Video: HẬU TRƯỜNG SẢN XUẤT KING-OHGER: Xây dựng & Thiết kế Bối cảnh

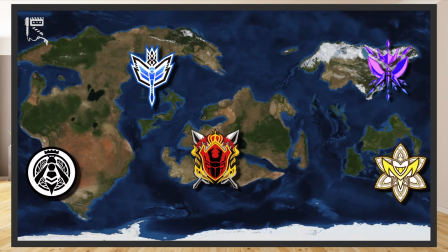757s
Nhìn chung, 5 vương quốc khác nhau được 5 đơn vị đảm nhiệm cho ra những concept riêng biệt,
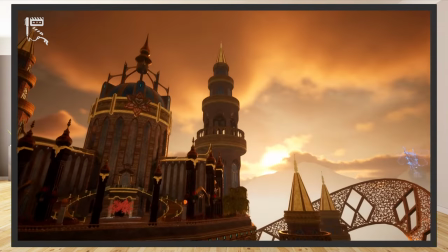762s
nên có lẽ đây là lý do mà Chi-Q được nhìn rất đa dạng, phong phú với 5 trường phái xây dựng bối cảnh rõ rệt.
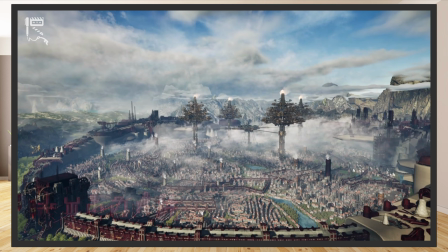769s
Toàn bộ quá trình trên được bắt đầu từ khoảng đầu mùa hè năm 2022, còn nhiều lần chỉnh sửa và giao tiếp ở các bên liên quan.
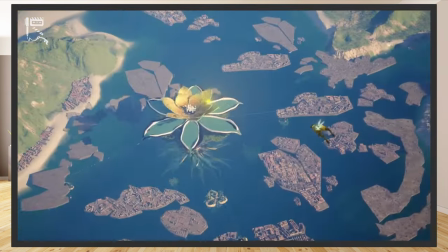777s
Cuối cùng, các tài nguyên của 5 nước đã dần hoàn thiện trước khi bấm máy.
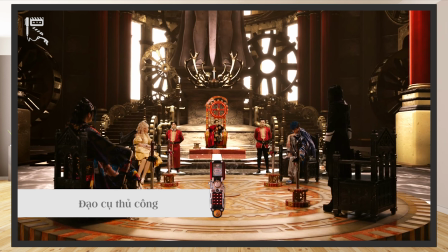783s
Một yếu tố khác không thể thiếu trong việc xây dựng nên bối cảnh của King Roger là những đạo cụ thủ công.
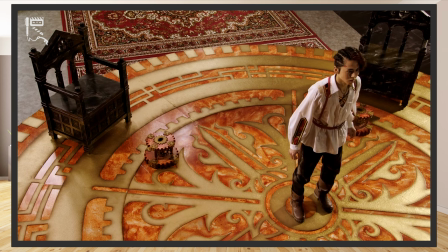789s
Model, tài nguyên 3D vẫn chưa đủ để thể hiện hết cảnh quan trong King Roger.
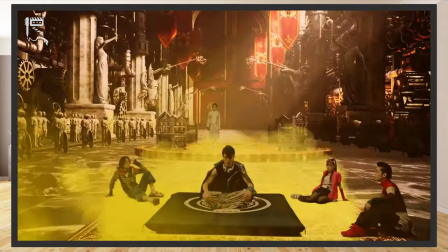793s
Ta vẫn cần có thêm những đạo cụ vật lý để nhân vật tương tác, là yếu tố thiết yếu góp phần giúp khán giả nhập tâm hơn khi xem phim.
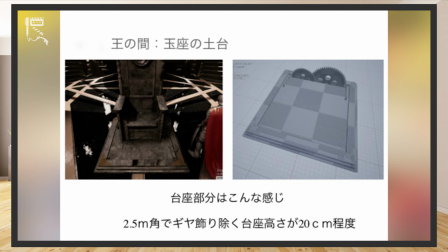800s
Vị trí ngay vàng của Chicago Dome được thiết kế tỉ mỉ với số liệu rõ ràng.
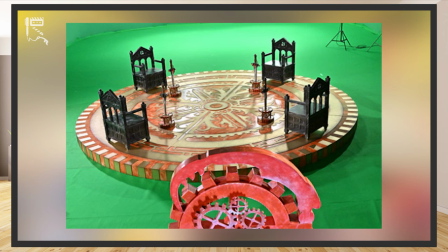805s
Sàn tròn ở trong thành Caucasus Caputo được làm hẳn thành đạo cụ vật lý, giúp tiện lợi hơn khi quay ở trên nền xanh và trên màn hình LED.
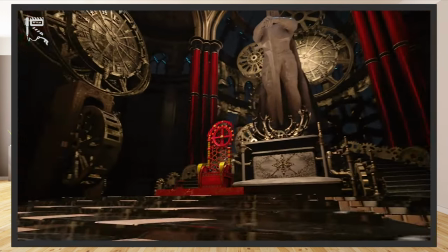813s
Những tài nguyên này được làm cặp phiên bản thủ công lẫn 3D để phù hợp cho mọi hoàn cảnh góc quay.
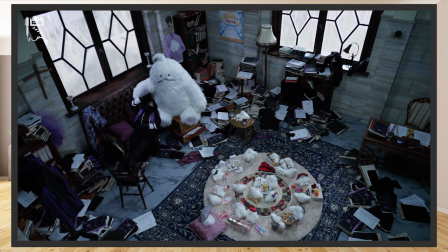819s
Trên blog của Toe không đề cập cụ thể về những đạo cụ thủ công được sử dụng tại Gokkan, nhưng thông qua các cảnh quay trong tập 5,
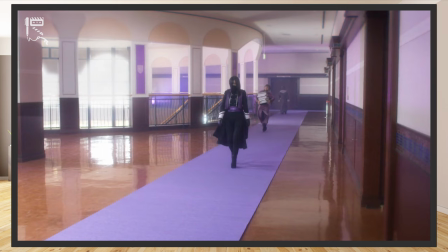826s
ta có thể thấy một vài trang phục và địa điểm có sẵn trong camera The Saber được tận dụng để đưa vào set quay ở
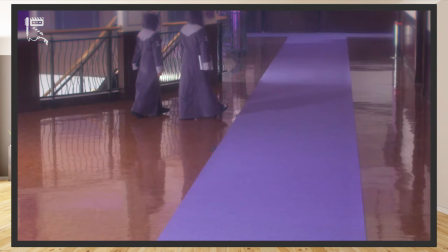832s
đây. Đảm nhiệm thiết kế đạo cụ cho Ishabana là Ryosuke Shibuya, cũng là một animator đã tham gia rất nhiều dự án anime và Super Sentai,
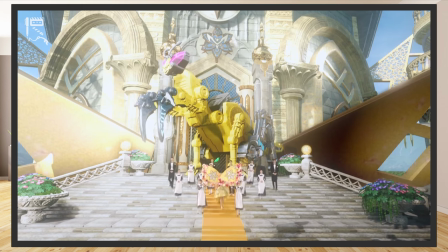842s
nên ông hiểu rõ được thiết kế của Ishabana phải làm như thế nào để vừa diễn tả trọn vẹn nét diễm lệ,
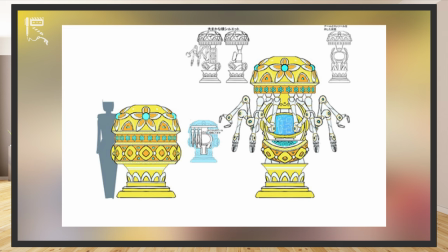848s
xà tường lẫn vẻ đẹp của nơi đây. Dưới đây là hình ảnh những máy móc được các bác sĩ sử dụng để thực hiện phẫu thuật.
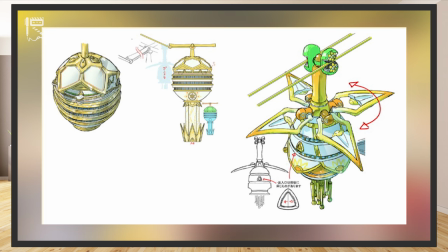855s
Ta còn được cung cấp hình ảnh capgeo để đi lên thành Flaputo ở Ishabana. Hình ảnh thuyền thiên Nga cũng được dùng trong tập 12.
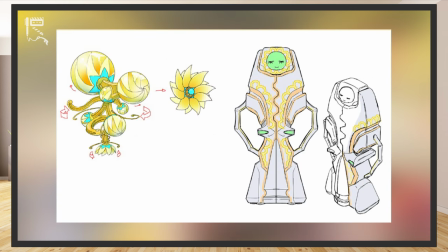862s
Máy kiểm tra ADN và bông hoa được dùng để làm thiết bị liên lạc. Đạo cụ ở Tofu cũng được Shibuya thiết kế.
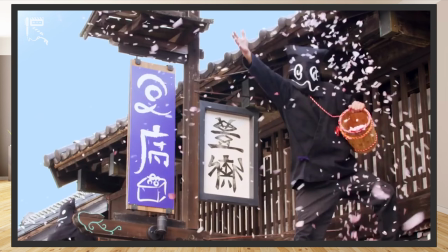870s
Dù nơi đây lấy cảm hứng Nhật Bản, xong bảng chữ viết ở đây hoàn toàn không phải là mặt chữ tiếng Nhật, nên từ bảng phát thảo có sẵn,
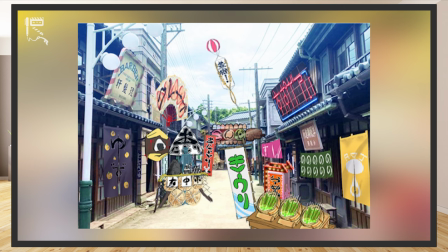877s
ekip đã có những tinh chỉnh lại cho biển hiệu sử dụng bảng chữ của chị Kiêu.
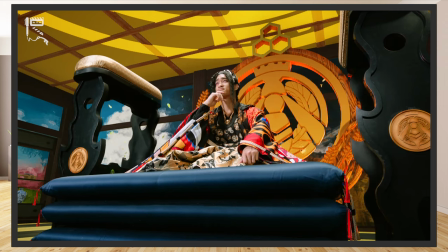881s
Ngoài ra, các đệm ngồi ở trong thành được làm kích thước cỡ đạn để vừa thể hiện vẻ uy nhiêm vừa giúp tạo thêm khoảng trống giữa nhân vật và background,
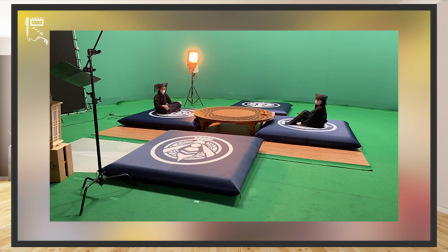890s
hạn chế cho việc nhân vật chạm hẳn vào sàn phông xanh khiến cho nhân vật bị ám xanh và gây khó khăn cho việc khi phông.
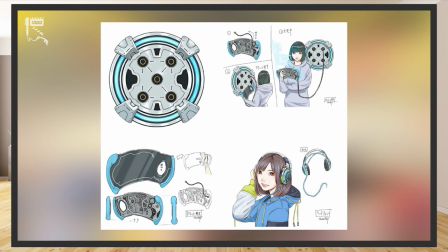896s
Những đạo cụ sử dụng trong phim đa số luôn được phát thảo trước khi dựng nên thành sản phẩm, một số được làm thành dạng vật lý và một số khác thì được dựng lên bằng 3D.
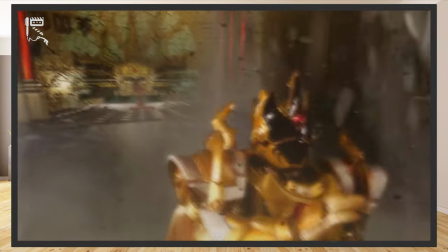906s
Do ta đã có công nghệ giúp scan vật phẩm từ ngoài đời thành model 3D nên việc thao tác cũng không quá khó khăn.
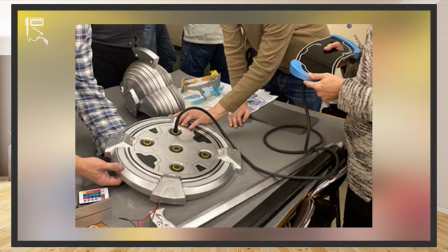913s
Họa sĩ Shoma Muto đảm nhận việc thiết kế props cho Unkosopa, vị này cũng từng góp phần dựng nhiều thiết kế cho nhiều series Togusatsu khác nhau.
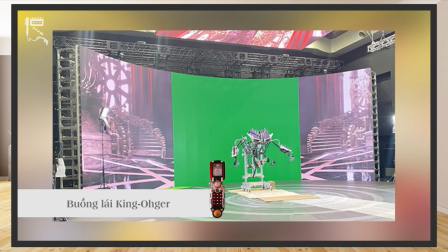922s
Muto cũng đảm nhận phần thiết kế buồng lái của King Roger, đây cũng là một trong những thứ đặc biệt chỉ King Roger mới có.
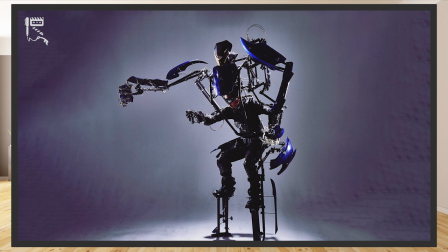928s
Đoàn phim đã sử dụng Exoskeleton của Silicon X để làm bàn điều khiển trong King Roger.
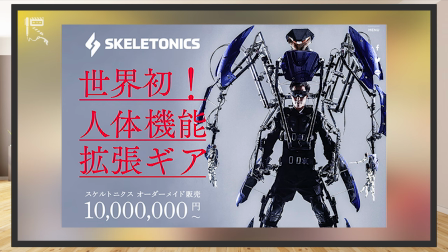934s
Đạo diễn Kami Horyuchi biết tới những thứ này khi đang xem TV. Ông thấy thích thú với cách nó vận hành mà không cần dùng tới điện đóm gì cả,
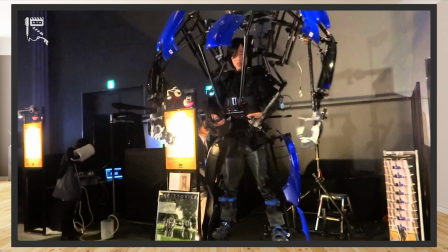942s
nên đã liên hệ ngay cho Silicon X, các đạo diễn cũng như những bên liên quan tới robot để thăm dò.
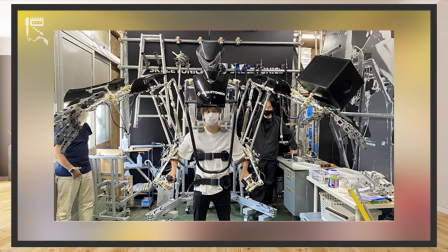948s
Dưới đây là hình ảnh đạo diễn Kami Horyuchi thử khoác lên Silicon X. Mọi người trong ekip sản xuất đều rất thích thú với thứ trang bị này,
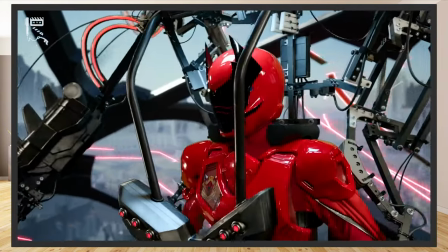955s
nên đạo diễn đã nghĩ ra việc đưa nó vào bên trong buồng lái của King Roger, đồng thời cho ta thấy được cảnh vật bên ngoài từ trong buồng lái.
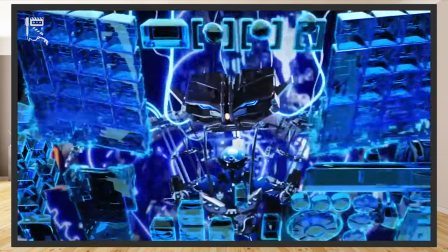963s
Như vậy, có thể tận dụng được cảnh quan của King Roger. Đây cũng là một thứ giúp khán giả nhập tâm vào phim.
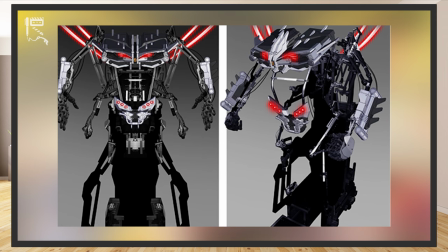969s
Sau đó, đoàn phim đã phát thảo ra thiết kế và biến ý tưởng này thành hiện thực.
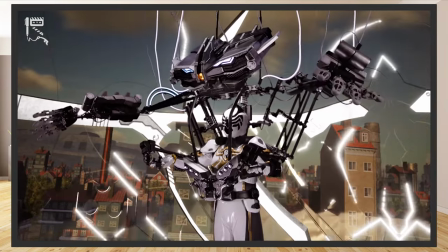974s
Nhờ vậy, những cảnh quay chiến đấu bằng cát thai của King Roger đã tạo cảm giác chân thực hơn rất nhiều.
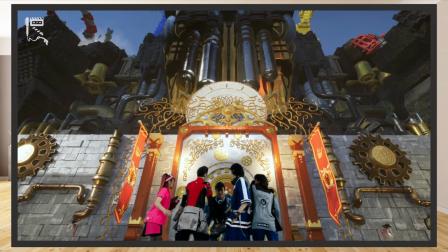980s
Tới đây, chúng mình xin phép kết thúc phần nội dung của khâu tiền kỳ sản xuất, xây dựng bối cảnh và thế giới quan trong Osama Sentai King Ojo.
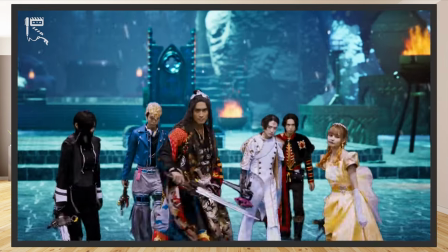988s
Trong thời gian tới, chúng mình sẽ còn đem tới thêm 2 nội dung khác xoay quanh về quá trình casting, thiết kế trang phục và công đoạn ghi hình, hậu kỳ của phim.
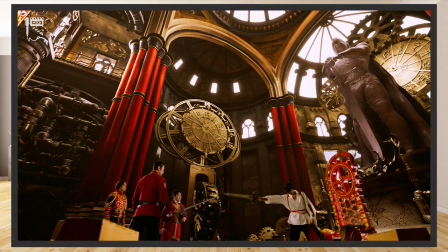997s
Mong các bạn sẽ đón xem trong những clip tiếp theo. Mong rằng video này đã đem tới cho các bạn những thông tin thú vị và bổ ích.